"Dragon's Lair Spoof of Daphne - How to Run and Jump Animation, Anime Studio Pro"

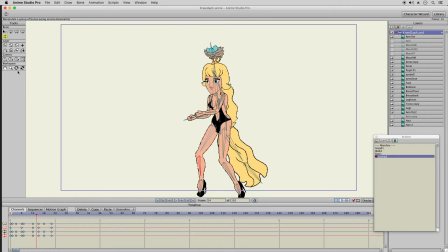33:08 She goes way too low to the ground with her shoes, so we have to move that up here. Otherwise she'd be going through the ground. So moving that up,
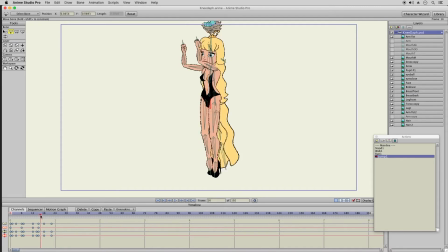33:28 I'm looking at her legs now. See, this should actually bring her up a little over here. So let me do that instead, because she's reached the top. She's not going to just reverse direction all of a sudden.
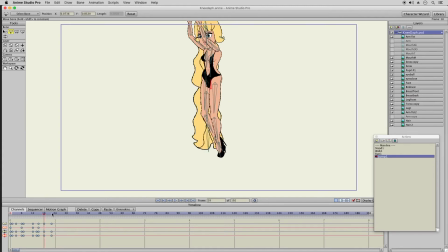33:48 So here's where she was there, and this is just a slight increase in height. But all the pressure's off at this point, so that's why you can move all this like that.
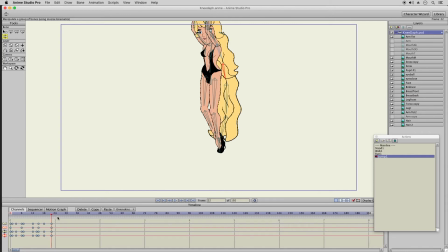34:07 Not quite so much yet. And then here is where she'll start to go back towards the ground. So I'll copy this one again, but now I'll reverse it with the hair,
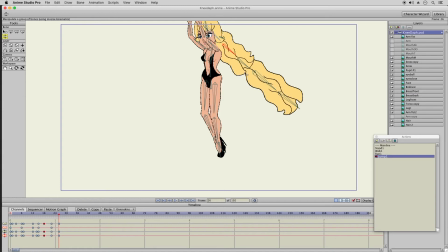34:23 which is starting to be affected by the downward fall.
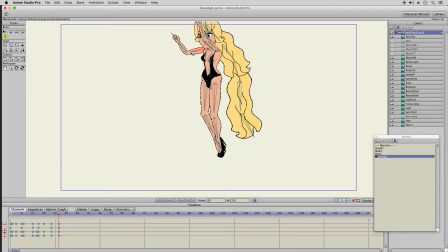34:37 And now her arms are starting to move downward again as she's preparing to brace herself for the landing.
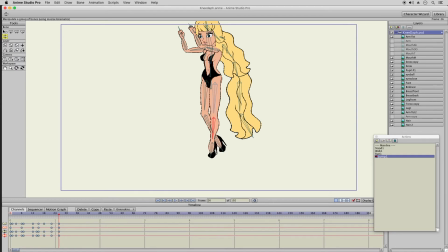34:54 So this foot can go forward a little bit, and then this leg will prepare for the landing. And here, right at this frame,
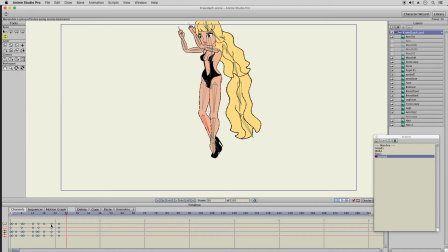35:16 is where she's going to hit the ground. So let's see. This would be the keyframe right here. So rather than redo it all, since she's alright. So she jumps up.
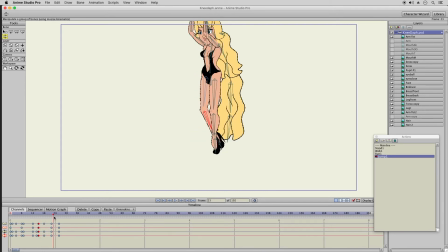35:36 There's that slight hold in the air, and now she's falling to the ground. Here's where I'll just paste that keyframe right here.
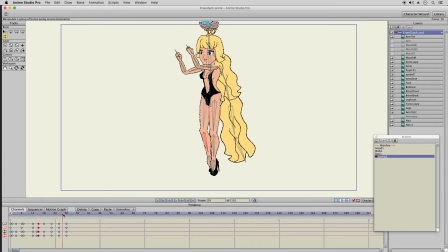35:54 So here she is, she's falling towards the ground. I just have to adjust the secondary pieces to match what I had earlier.
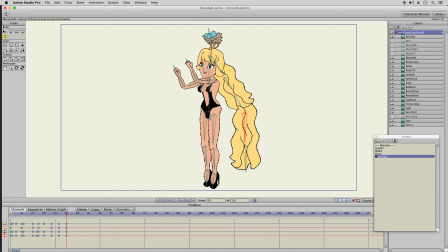This piece will be falling downwards.
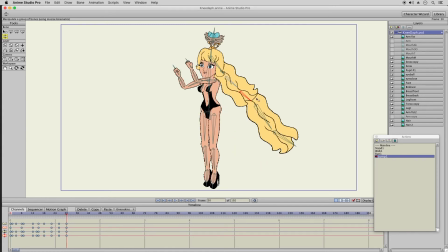36:26 This piece could be up even further. And then here, she'll bend down a little bit.
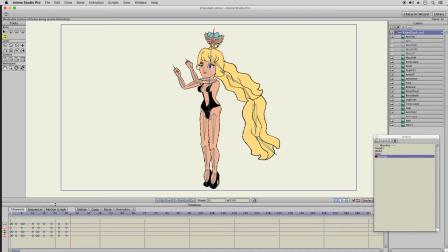36:45 She won't go to her full bend. So rather than, let's see, I'll keyframe this because that'll work.
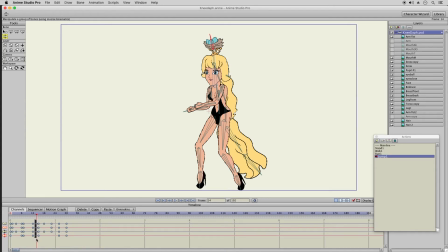37:03 So I'll just keyframe this too. I'll just use this one. So this is immediate.
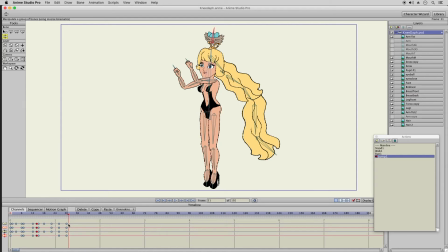37:17 I could vary it up a little bit. See? I'm supposed to copy the keyframe. Copy, paste right here.
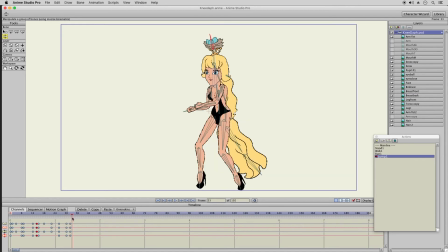37:37 Now I have to adjust the position. So her shoe hits there, right around frame, the word frame 30, her left shoe, so it has to be right about there now.
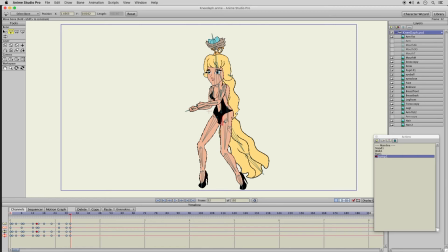37:58 Frame 32. See how it stabilizes to the front, so that'll, and what I'll do is I'll just bring this foot forward right there,
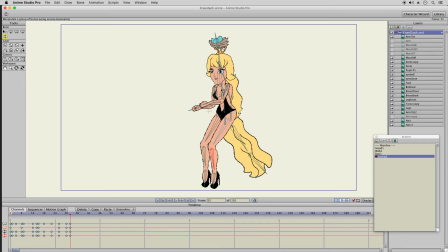38:15 and she has to lean forward too to balance that positioning. This will be on the ground at this point, so here it is.
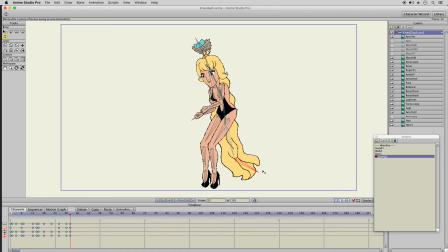38:28 Actually, I could curve it out a little, give it a little more of a flow so it flows down. This will be up like that. So she hits the ground here.
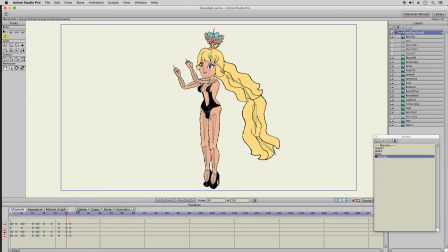Alright, I think I got it.
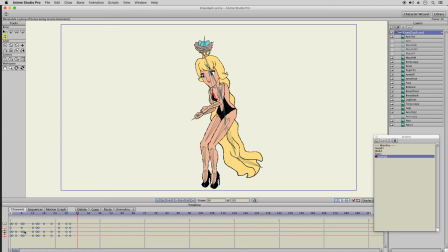38:55 And now she'll go back to her frame 1, which is here, and just paste it there. So that goes like that.
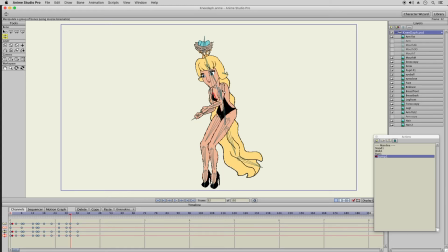39:15 These should be going backwards, these arms.
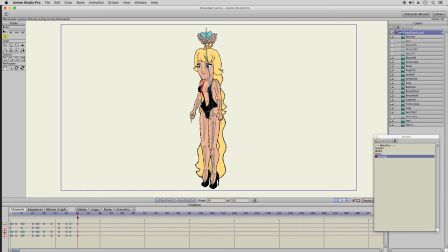39:27 And that helps her balance better. So I'll go to frame 2, just copy paste this, and I'll just adjust this slightly to show that she's
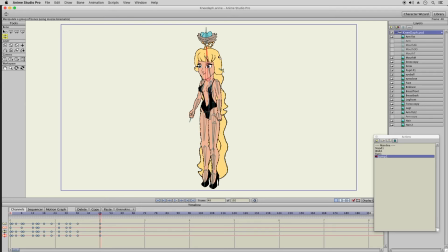39:42 responding to that movement and not just stopping instantly. And then I'll double check these secondary items. So here's that. That's going to push your hair forward a little bit, maybe like that.
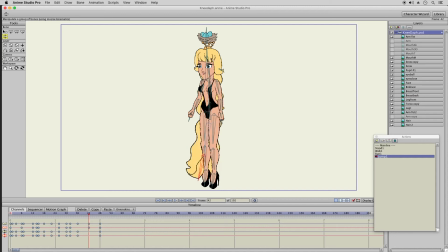40:02 Then I'll push the eggs forward. This will move forward a little.
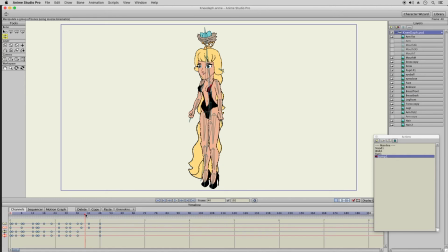40:21 Then that'll drop right away because there's weight to it.
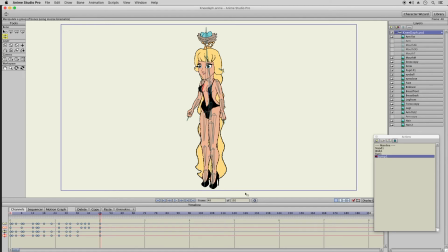40:37 think that's it. So the way to test it is to first save it, since that's a lot of work right there,
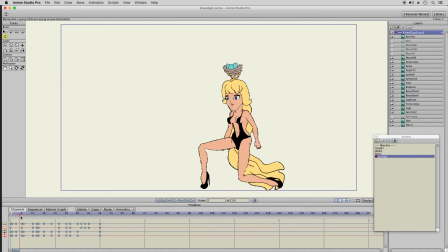40:46 and then just look and see what you got there. This is slow motion.
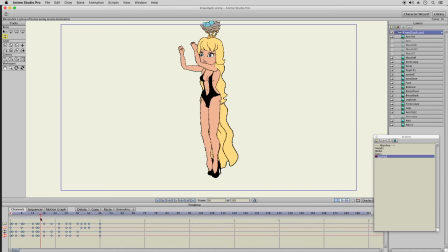40:52 I can't, well, I could press play, but if I press play, it's not going to animate properly. I'll press play just to show what it does. So there it is.
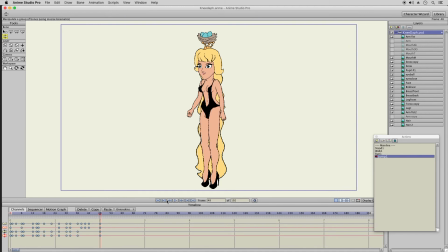41:07 There's the jump animation. I'll render these out, and here's play. See, it's so choppy because it can't catch up. There's too much going on. When you render it out, that solves all the playback.